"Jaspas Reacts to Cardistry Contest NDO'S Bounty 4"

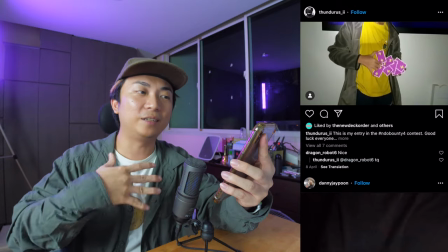However, most cardistry moves don't cover the entire space of an entire torso.
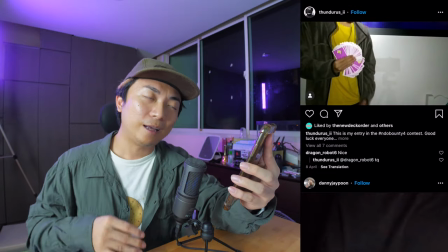Most of it take up about a half torso range. So what you can do and what I recommend you do is to stand a little bit closer to the camera.
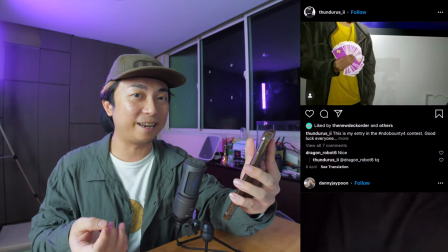This will allow you to show your cardistry in a clearer, more impactful full way.
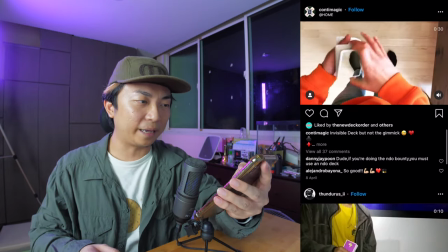Good job though. Good job. Next video is by Conti Magic. Let's check it out.
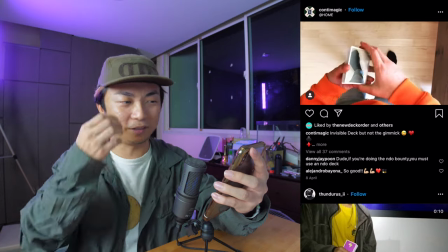Transparent cards. You do a spring. You can see everything on the ground. One tip for Conti Magic.
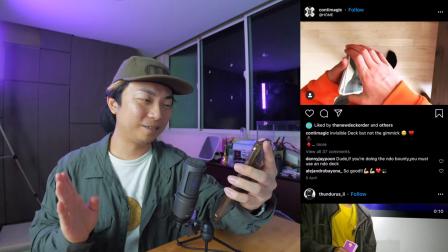Rule number one of the video is that you must use a new deck order deck of playing cards.
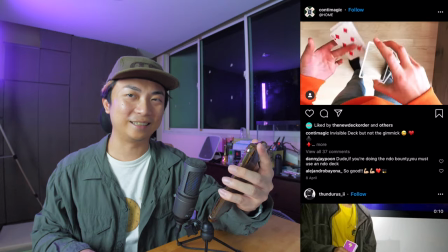This is not a new deck order deck of playing cards. So disqualified.
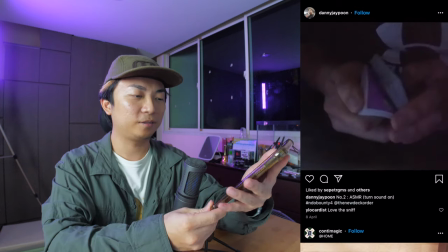Next. Danny J Poon has a second entry video. It's called ASMR turn the sound on let's give it a try so
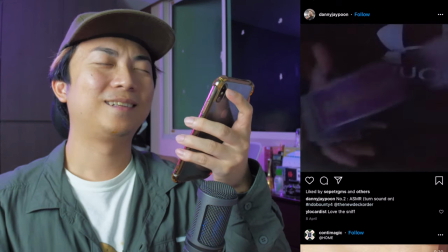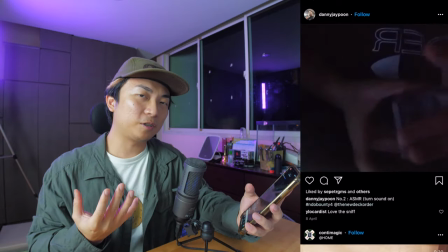in this video Danny J Poon decided to have a little bit more style a little bit more individuality in his video instead
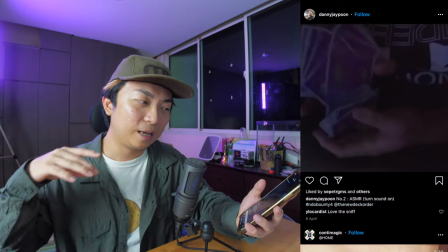of going with just a normal black background video like he did in the previous one he has decided to play with the sounds of the cards in terms of the sound
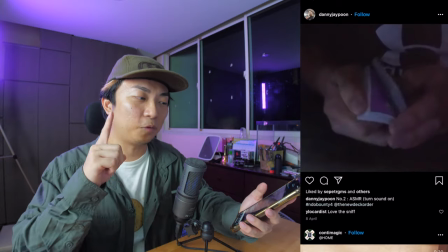design it's a pretty good cardistry video but here are my critics number one flip the video because you're using the selfie camera right
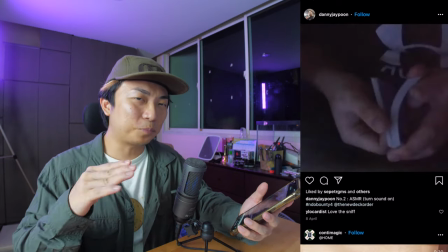now all the logos are inverted your t-shirt is inverted it's it's pretty simple to just flip the video so i think you should just throw it into a video
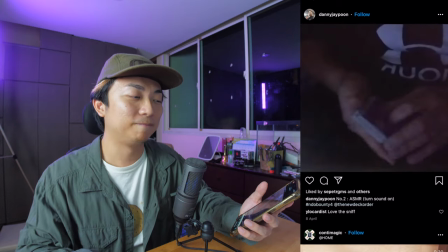editing software flip it around all will be good tip number two get a little bit more light
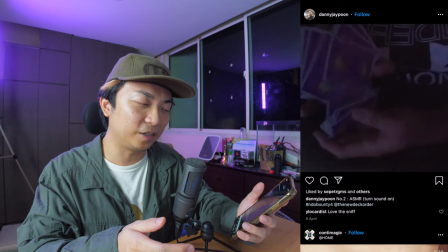because you're using a smartphone to record this video the entire image looks a
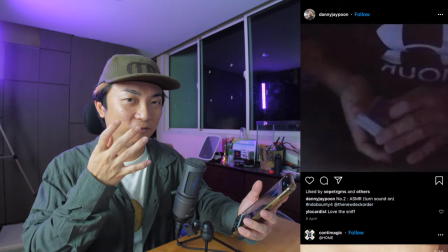little bit mushy as your phone tries to noise cancel
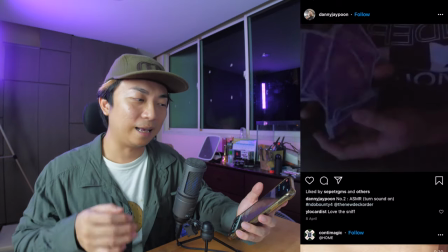the video clip and tip number three i feel like the video could
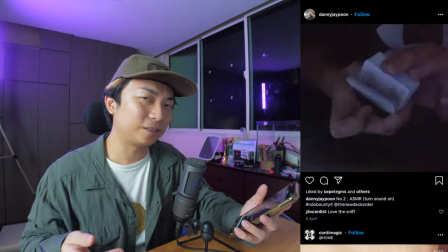have been cut a little bit faster so that you have just a few more sounds in there and then it becomes more intense but that being said
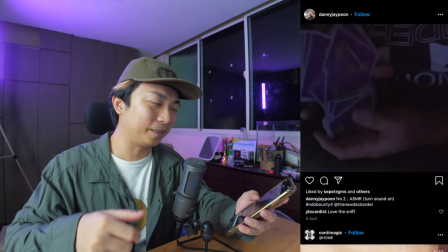good job on this video just get a little bit more light good job danny that's not an ndo deck of playing cards that's not an ndo
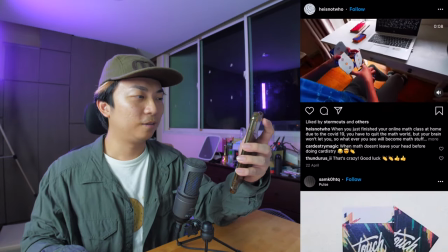deck of playing cards next up is a video by he is not who oh odd style variation nice whoa the camera
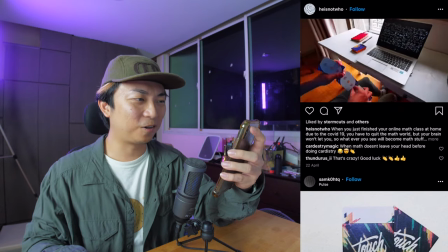movement oh oh wow he's trying a chroma key is Is that a chroma key or is that a key is not who?
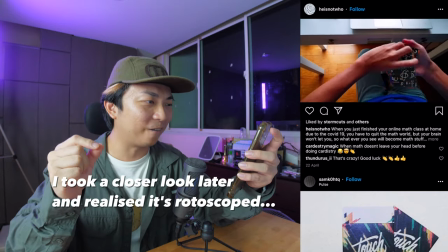Pretty good. Ah, he decided a chroma key both purple and orange to create the chroma key effect on the cards.
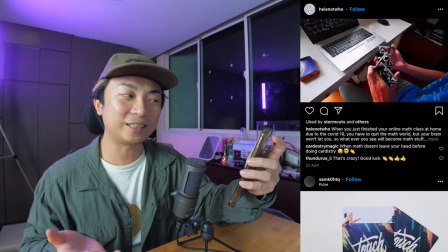Very cool. Lighting is pretty cool. Camera movement is very justified to move from the faces of the cards to the backs of the cards.
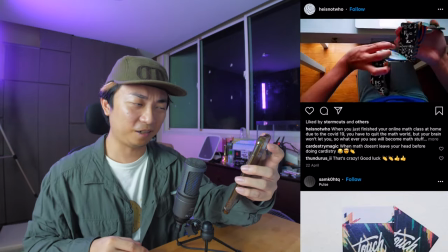Good job though. I like this video. This video has a lot of style and a lot of personality. I like it.
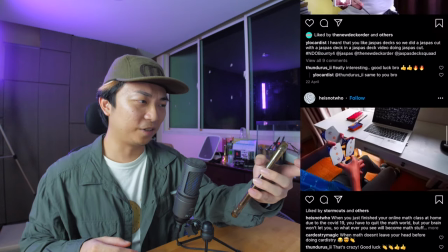Next video.
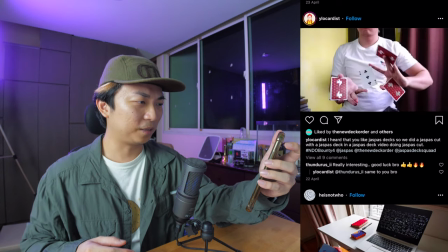why low cardist jasper's card with three different jasper's decks four different jasper's decks
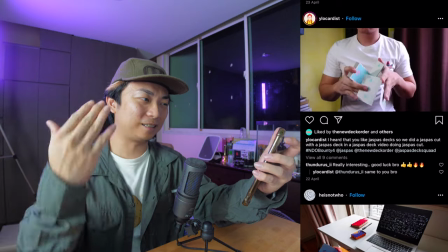ah the whole concept is to do the same move with four different decks
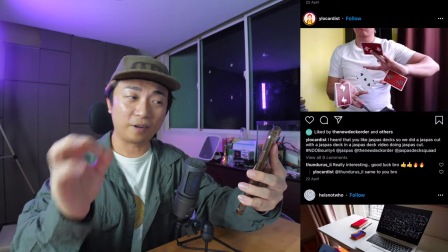all right all right pretty cool yolo cardist very simple concept of doing one single move with multiple
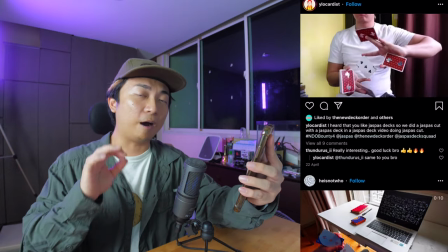different decks good job i like it however in my personal taste my personal opinion Instead of doing,
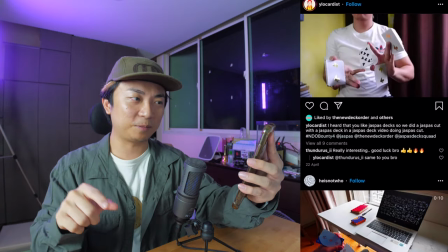you know, the opening part of the Jasper's cut multiple times like this,
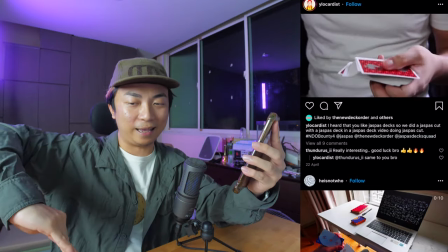you could have made it so that you opened it up slower and as the packet is moving, you're sort of cutting between different clips.
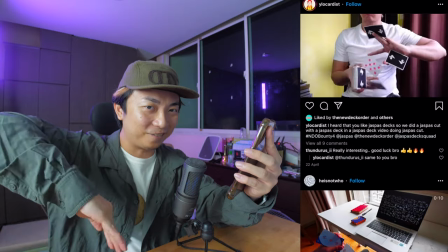Therefore, making the effect of the deck is like changing mid-cut.
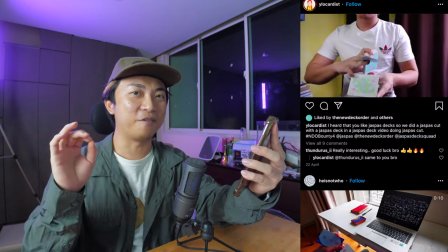I think that would be very impactful and very, very cool. Good job though.
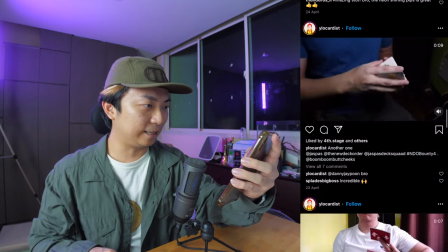Yellow Cardis has another different entry.
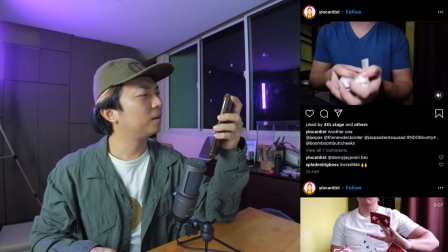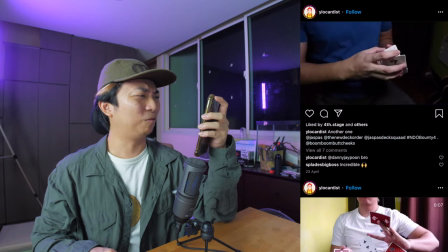oh that is nice one more time very